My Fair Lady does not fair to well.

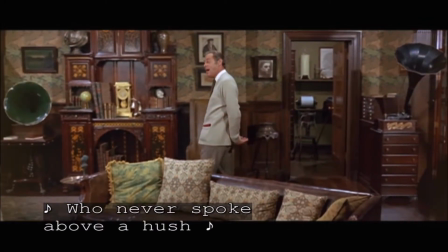8:11 Now the thing is, I think the movie, because of Pickering and because of Eliza getting a couple songs,
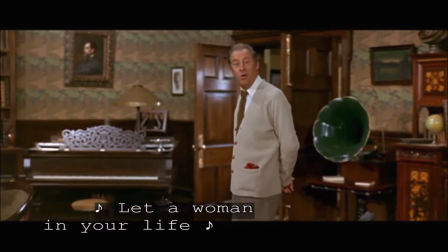8:19 most notably Just You Wait, Henry Higgins' Just You Wait, which is a song she sort of fantasized about killing him and mocking him,
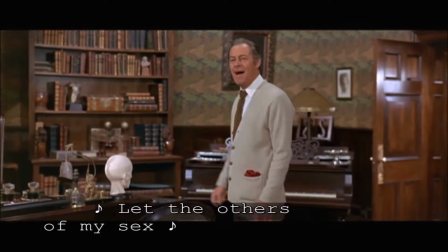8:26 that the movie absolutely does realize that Henry Higgins himself is a terrible human
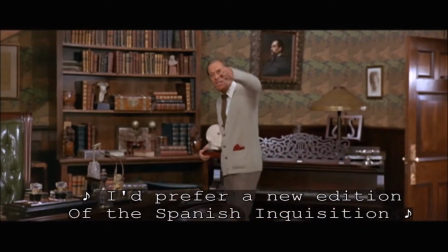8:33 being, and Rex Harrison plays him so gleefully sadistic at times
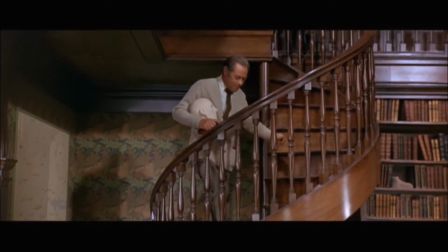8:39 that it's really hard to not see the movie sort of mocking this sort of viewpoint,
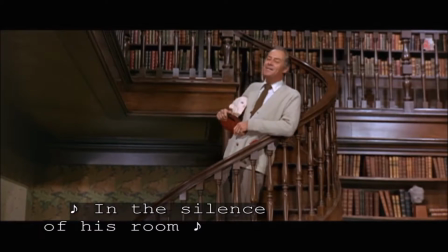8:45 which is fine. And in the Shaw play that it was originally based off also has that quality,
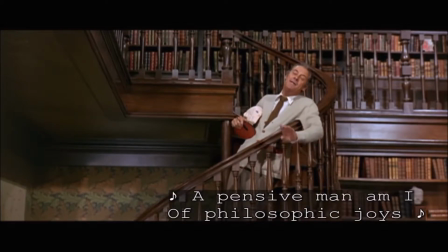8:52 but at the end of that story, Eliza doesn't end up with him. In My Fair Lady, she does, which doesn't really make all that much sense, both sort of thematically, because all of their work to undermine Henry Higgins as a sympathetic character is for naught, because they give him a happy ending,
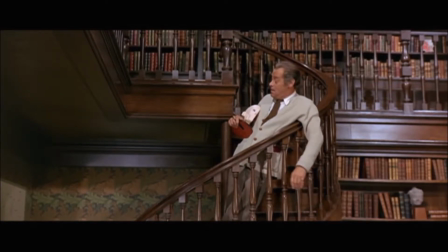9:10 but also just sort of on a plot level.
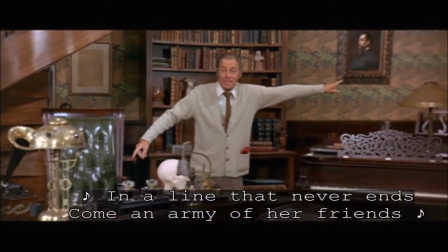9:17 There's not really an explanation for why Eliza goes back to him. Now, I also have to say this.
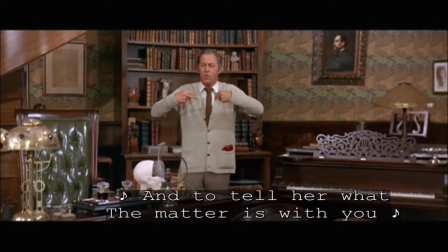9:23 This movie sort of famously has been interpreted as sort of having,
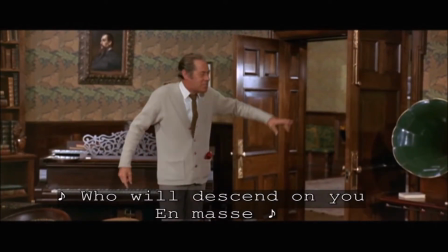9:27 because, it's two men dressing up Audrey Hepburn instead of trying to sleep with her.
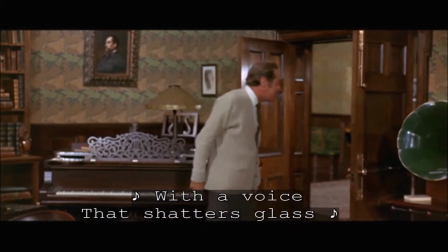9:33 And Henry Higgins is incredibly misogynistic, and he calls himself a confirmed bachelor multiple times.
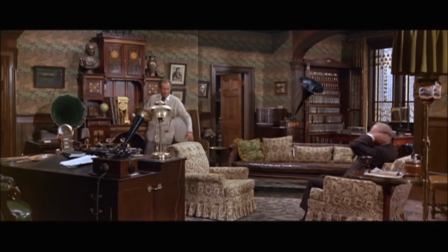9:42 It famously sort of has a sort of a gay subtext, and in actual fact, rewatching it, I don't think it does all that much,
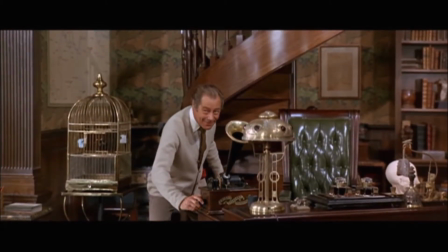9:50 because the argument is basically he's misogynistic because he
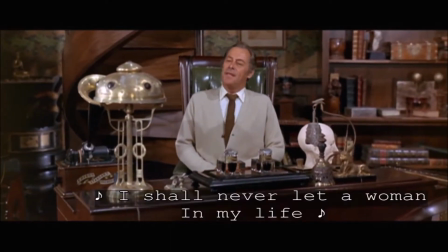9:58 is gay, so he doesn't like women because people always are trying to um,
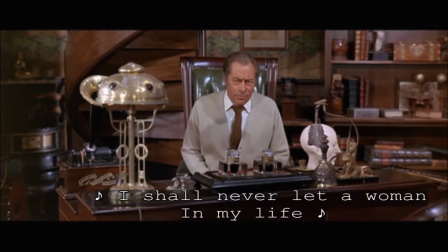10:04 hook them up and get them to sleep with them, which he doesn't want to do. And I don't think it is.
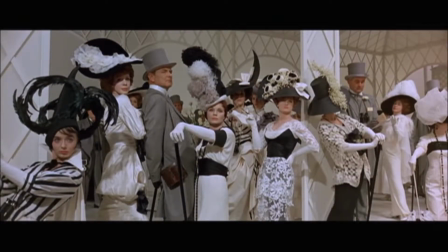10:09 I just think he's a jackass, and he just doesn't like women because he's just misogynistic.
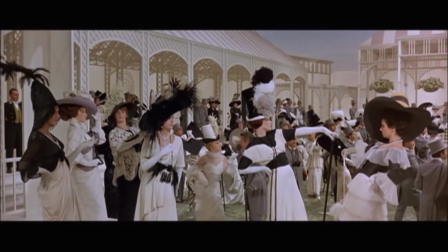10:14 Anyway, so this sequence gets into my other problem with the film, which is it plays a little bit too long.
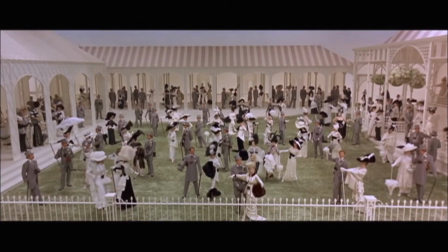10:22 And Kukor, who's the director, I hope I'm saying that right,
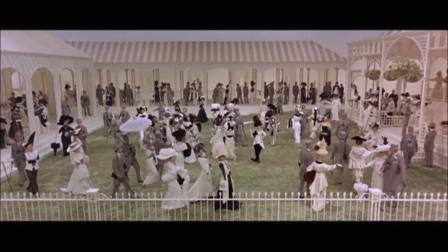10:26 as you just saw, uh, literally freezes the choreography at times.
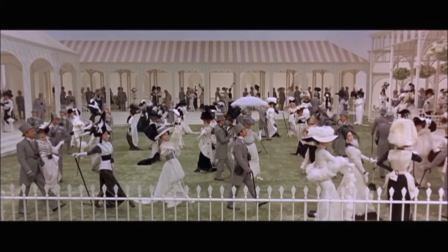10:32 He does this all the time to bookmark on the beginning and ends of songs,
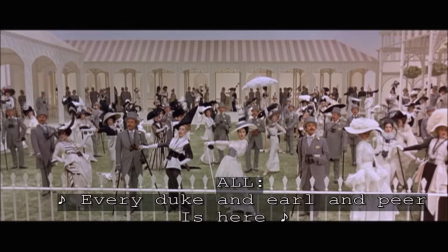10:37 especially crowd chorus songs like Opening of Ascot, I guess is the name of the song.
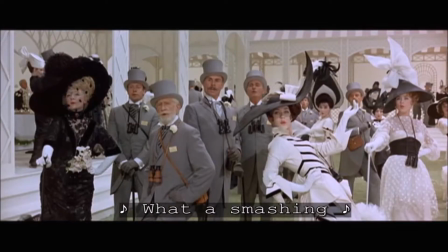10:43 Um, where people just sort of freeze and stop moving for a second, which is sort of makes it seem stagey and everything like that, but then also it interrupts the pace of this film.
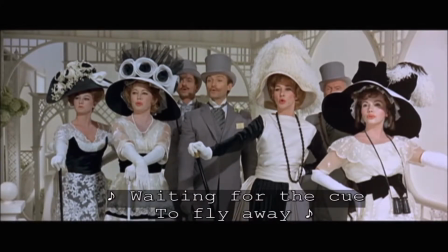10:57 And now this film is almost 3 hours long, and it plays a little bit too long.
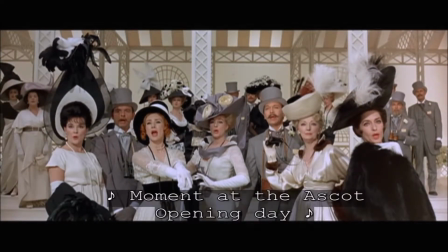11:02 And part of the reason for that, I think, is this tendency of Kukor to bookmark beginning and ends of songs by
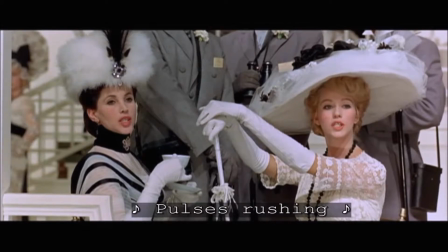11:10 freezing the action, which makes the film feel longer because it's no longer sort of moving.
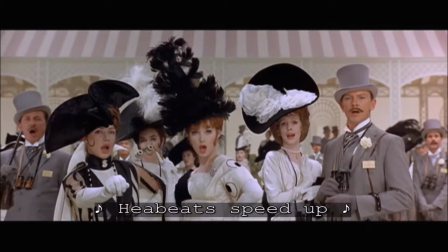11:16 And so there's that sort of directorial issue, and I wish he didn't have done that. There's also sort of a textural issue. So like them singing about high society here, it's a pleasant song, it's a funny song,
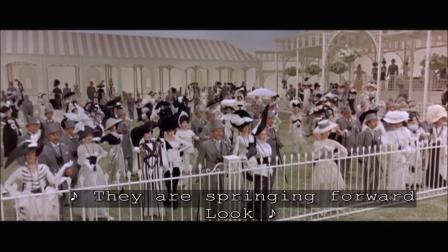11:30 and it's nice to listen to, but it's not unlike the song you just watched, What a Woman Into Your Life,
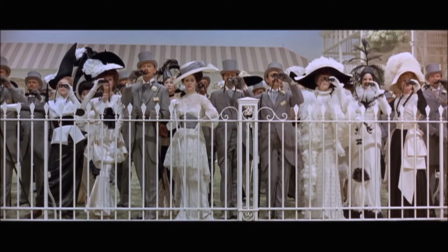11:37 which is about the main character and it's moving the plot along. This is basically one notion.
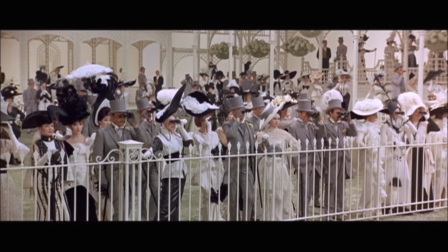11:45 They're setting up, they're at a race, expanded into a couple of minutes, and now that might, and so like I feel like this song,
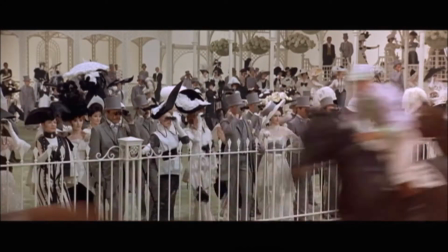11:53 the chorus songs, especially this one, should have been cut down or
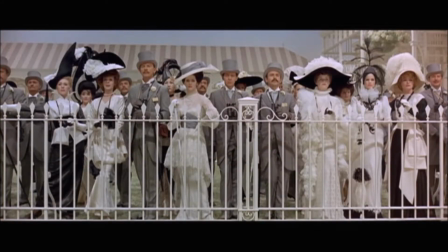12:00 removed entirely. And now this one's okay when they're singing.
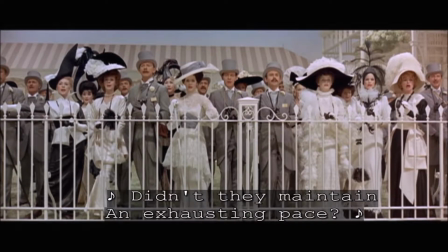12:05 It's just in a few seconds here, it's just going to go into just dancing with music, which isn't really all that needed.